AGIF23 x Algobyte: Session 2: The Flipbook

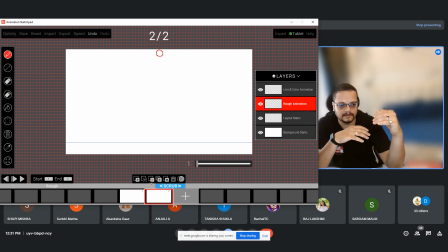8:09 There were it was that was the norm back then, but then now it's 24 frames per second. So we have duplicating the frame is called animating in twos.
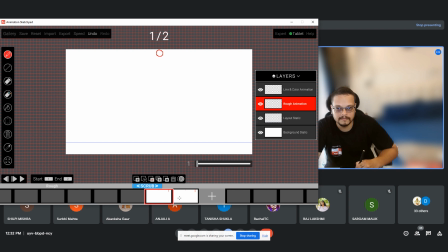8:25 Yeah, so you duplicate one frame every time you make a new frame. So like now I make a new frame.
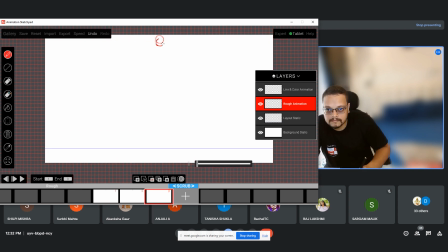And I duplicate it.
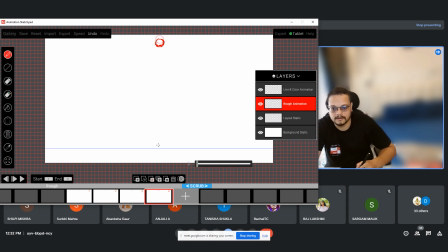8:48 Now why am I making a frame so closer? Because I want, again, it deals with a principle of slow in and slow out, which we had learned in our previous session, which is,
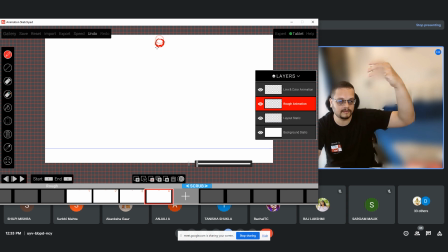9:05 so slow in is slowly it eases in, and it slowly it eases out. Yeah, so that is why we need to start. If we do it very fast, it's going to look very weird. I'll show it to you in a moment.
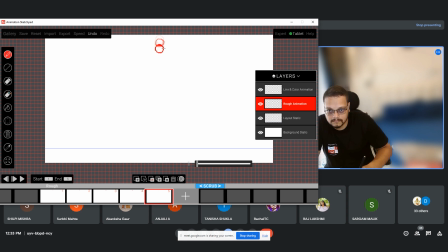Also, one good practice while doing this is to have a line like a perpendicular,
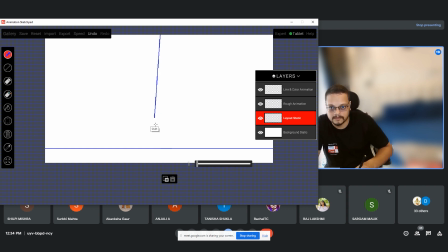9:38 so that your drawing does not go your drawing doesn't go from you know, like it doesn't shift places from here,
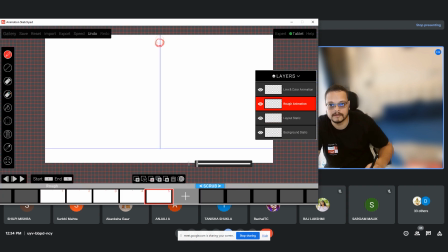9:47 here like this. Okay. So now we have a line. It's always better to have this kind of a line while doing bouncing ball so that it goes directly in the right direction. Yeah.
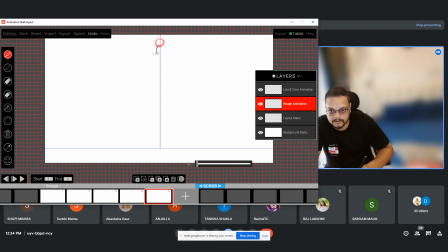10:02 Now we start increasing the ball's shape slowly. So now what happens when we squish it, right? Squishing means if you squish it like this, the top goes in, yeah, and the sides go out. But when you squish it like this, the ball is not going to increase in size.
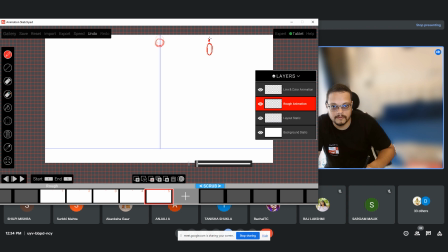10:21 It's going to squish like this, right? Because the top goes up and equivalently these sides all go in, right? That's why it feels as a illusion of squishing. Yeah.
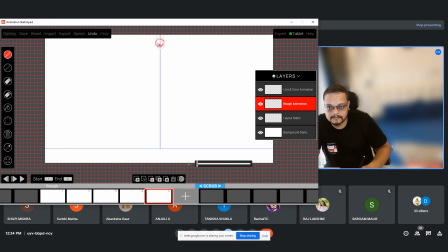Yeah, so it started squishing now a little bit, like inside as it's going. So this gives the feeling that that the gravity is basically acting on it. Yeah.
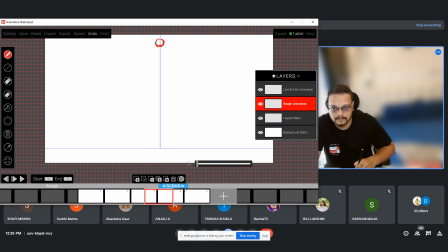10:58 How does it look so far? You can scrub. Yeah, you can scrub like this.
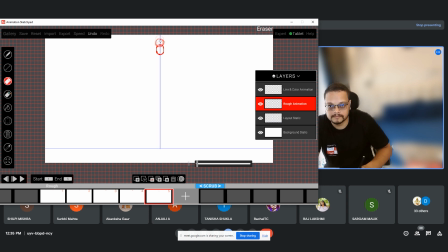So the squish happened too soon. It needs to be even more slowly at the start. Yeah.
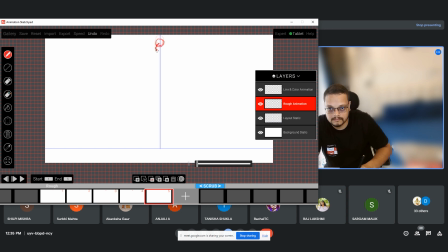Duplicate.
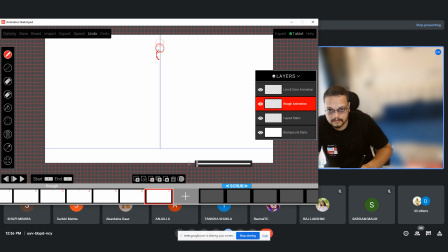So as you can see, I'm increasing the height and I'm decreasing the width.
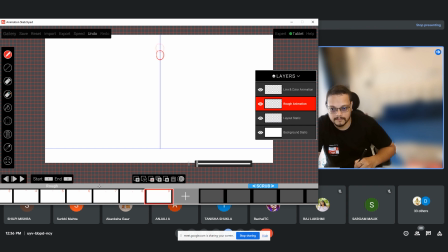12:00 Yeah. So what I'm essentially doing is something called a spacing, right? So again, a quick understanding of what spacing of frames means. This is your last frame.